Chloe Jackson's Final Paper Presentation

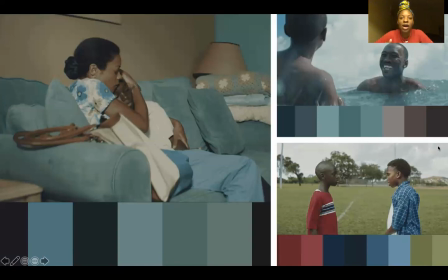[3:54]
But here's his mentor Juan, and Juan basically is one of the few people who shows that he cares about Sharon, and just helps him get through this tough time as a young boy who doesn't have much guidance.
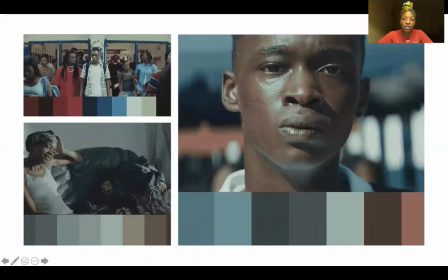[4:14]
Okay, so here is chapter two, which is titled Chiron, and you still see the blue and the red, but they're not as vibrant. They kind of dulled out with darker, well, darker reds and the pale sort of blues.
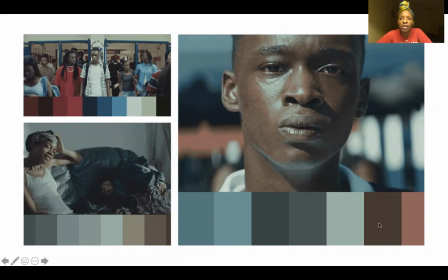[4:34]
So here, Chiron still gets bullied. His mother is still a drug addict, but it's worse as things have gone on. She never stopped doing drugs, so it just her addiction got worse. Juan has died, and his friend Kevin betrayed him.
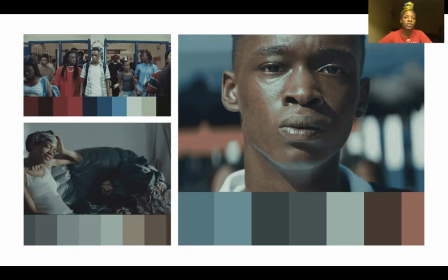[4:51]
So yeah, it's a terrible chapter of the movie. So here, blue represents isolation and red represents anger. I don't have a still from when he was violent in the second chapter,
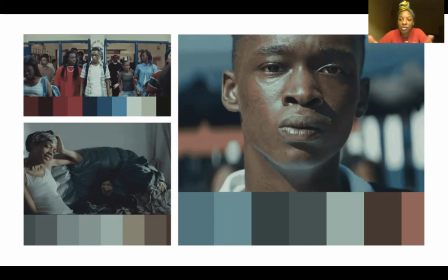[5:08]
but he did become violent in the second chapter because of all of the anger that was building up in him, the isolation that he felt. It was just too much for him to bear, and so he snapped. So here in this top right left, or the top left corner, you see Chiron,
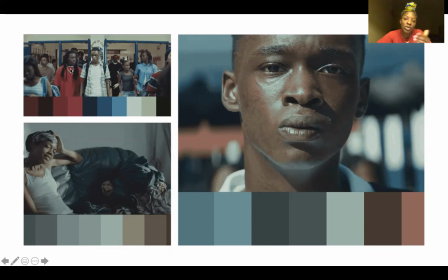[5:24]
and then you see the boy in red who's the bully, who was later attacked by Chiron in chapter 2. And then here you see these very light blues that almost don't even look blue, this bluish gray.
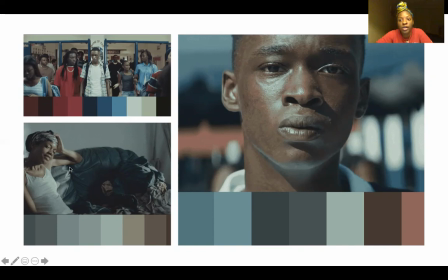[5:39]
A very sad scene with his mother where she tells him that he can't spend the night in his own home, that he's not allowed to sleep there for the night. And here, um, there's the blues, and then there's this sort of red in the background.
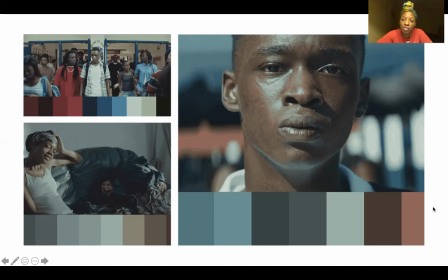[5:56]
And here is where he is betrayed by his friend Kevin. So the colors, they don't give you a very optimistic feeling. There's nothing happy about these colors because the film isn't happy at all,
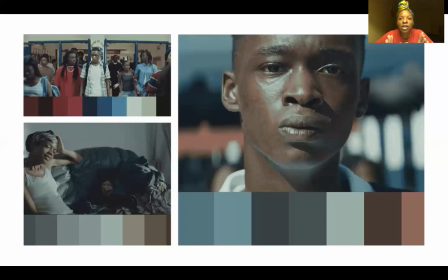[6:15]
especially during this part. So where it comes with the vibrancy, it's starting to become more realistic, starting to fall into the the plot and the theme of the plot instead of that vibrancy that you saw in chapter 1 where it juxtaposes it.
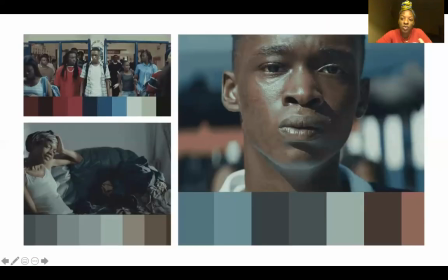[6:35]
It's starting to become more realistic as Chiron gets older.
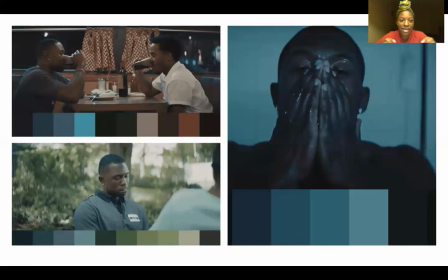[6:39]
So here is chapter 3, the last chapter, and this one is titled Black, and this is the most realistic looking part of the film. And I believe this is because Chiron has matured, he's grown. He really just works and keeps to himself.
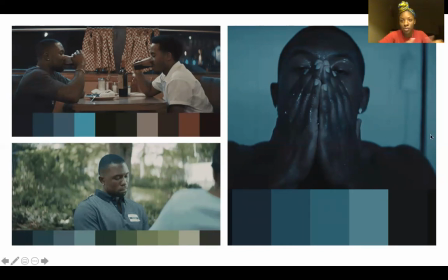[6:54]
As you can see in this right picture, it's all blue, monochromatic, and he literally just keeps to himself and works. So he's still isolated, even though he's grown and matured. He's still lonely, still isolated. Right here, you can see, or let me,
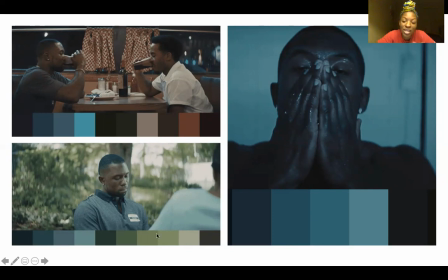[7:12]
in this bottom left corner, you see the blue and the green, and this is where he reconciles with his mother. The blue represents sadness, and the green represents self awareness. Here, his mom admits her shortcomings as a mother,
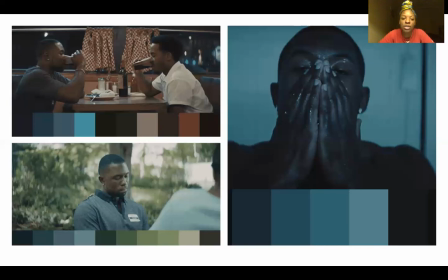[7:28]
but it's kind of hard for Chiron to accept her apology because he is hurt from the past.
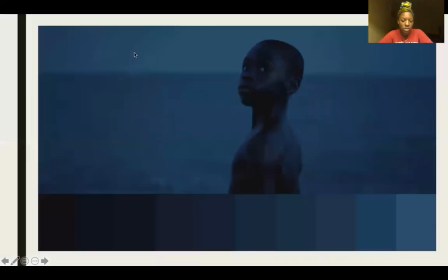[7:36]
And then this top left corner is Chiron and Kevin, and they have reconciled their friendship.
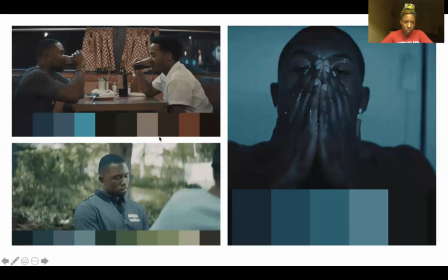[7:45]
Um, and I think these colors, this red is not a very vibrant red, it's more that realistic look. And the blue, they represent trust and love as friends, as Chiron's confidant. Kevin is the only one who really understands Chiron and what he's going through.
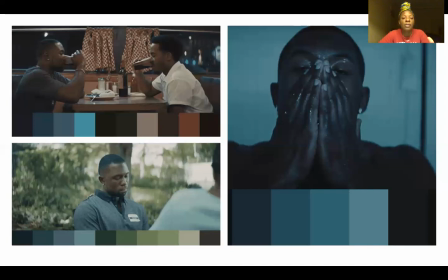[8:03]
So I believe that, this whole chapter is just the most realistic looking part of the film regarding color, and that's because Chiron matures and accepts himself and opens up himself to his friend and also his mother.
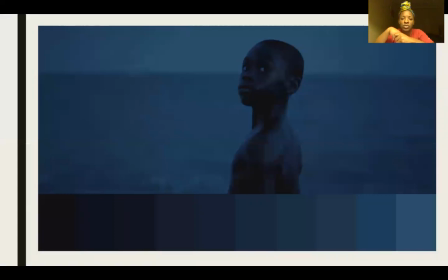[8:20]
And this is the very last shot of the movie. It's monochromatic, it's all blue. And I believe that this represents tranquility, the peace Chiron felt after coming out and being open and being his true self. So, yes, that is the Moonlight analysis.
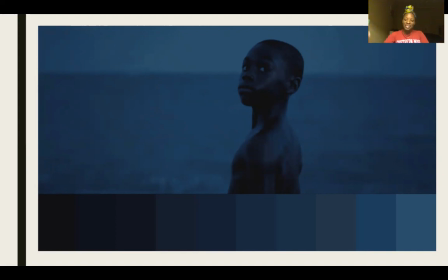[8:38]
So, let's go to Us.
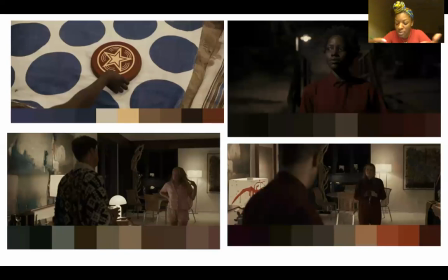[8:43]
Okay, so Us, the most significant color in this film is red. And film color theory was used differently in Us than it was in Moonlight. So basically, Us uses film color theory for symbolism, instead of, using it to follow the plot.
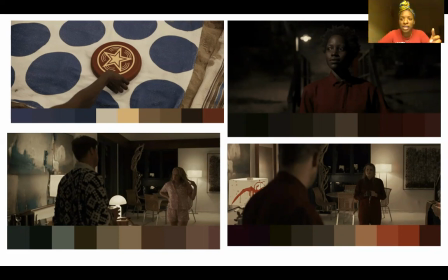[9:03]
It doesn't do that really at all, but you see symbolism in this film and also significance. So first, we're going to start off with the symbolism of red. In the beginning of the film, well, not the very beginning, but the beginning of the film, um, red symbolizes a warning.
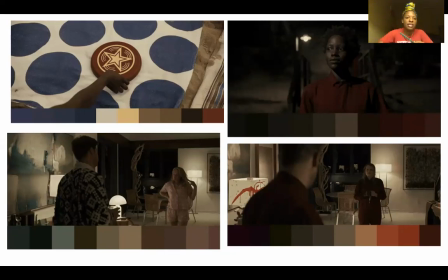[9:21]
So basically, Adeline, she keeps seeing red, and here is in the top right corner with the frisbee. She keeps seeing small red things that symbolize they're giving her a warning signal,
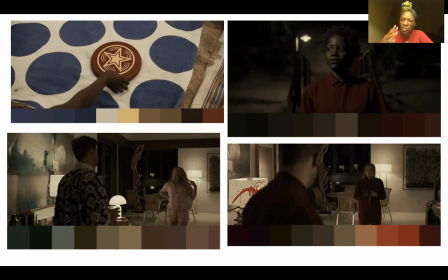[9:36]
and by the time it reaches the sort of the most tension in the film, she's paranoid that someone is after her. So that is the first representation of red. And then the second representation of red is anger and war.
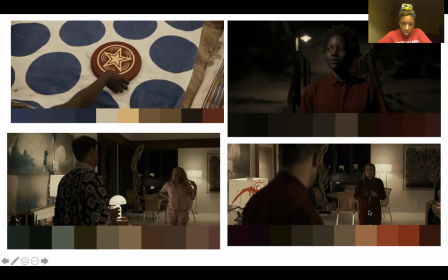[9:51]
The doppelgangers or tethered, they wear red jumpsuits. And the costume designer actually said that the reason Red, who is the doppelganger, wears red is because the jumpsuit represents the anger that she's been carrying all these years,
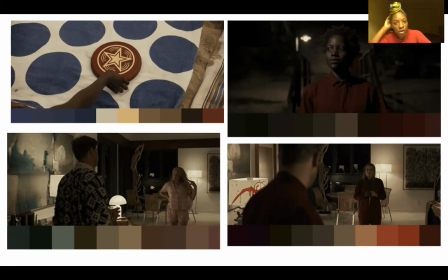[10:10]
having been replaced by Adeline above ground. And so she carries this anger on her sleeve. She wears her feelings on her sleeve, basically. And then it also represents war because she has been planning this war to take back her spot above ground.
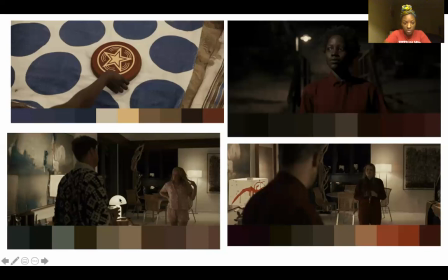[10:29]
And I put these examples of Kitty and Josh. Here you see on the bottom left corner, Kitty and Josh is normal colors in this pink representing the innocence, of the people above ground.
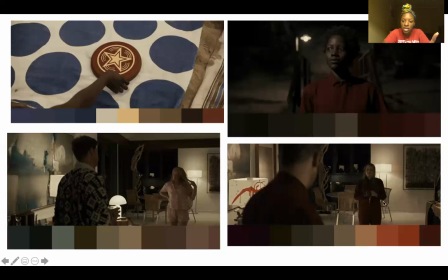[10:41]
They really don't know what's going on, what's about to happen. And then you see here, their doppelgangers in the bottom right corner have taken their spots. They've killed them. Red raging war um, among, on ground against the people who they want to replace.
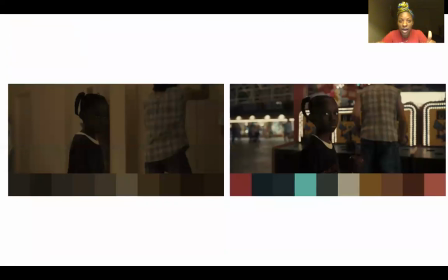[11:00]
So also the colors signify the difference between the two worlds. So you have the tethered world and then you have the world above ground. And you see the difference in the color. So with the above ground, which is on the right, you see how bright it is and how vibrant it is.
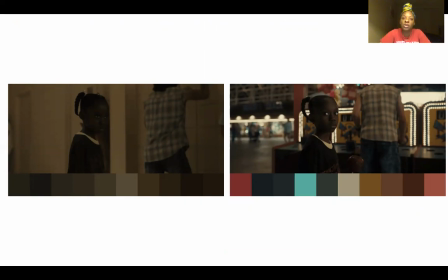[11:20]
And it really just looks alive. Like these are the people who are living actual life, who are living reality. And then on the left, with the tethered, the darkness and the dullness of the browns really just shows how the tethered
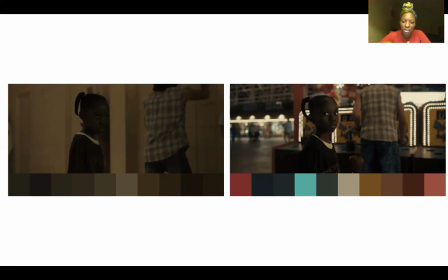[11:36]
are the people above ground's shadows, and that they really don't live life. They're just mimicking what happens above them. They can't even control themselves, and it's really just dark, a dark way to have to live.
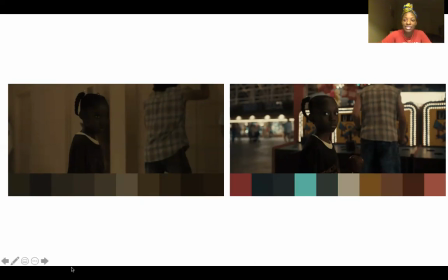[11:53]
So the color really signifies the difference between how the two, you know, types of people are living, the tethered and the people above ground. So that is the end of the analysis of the films.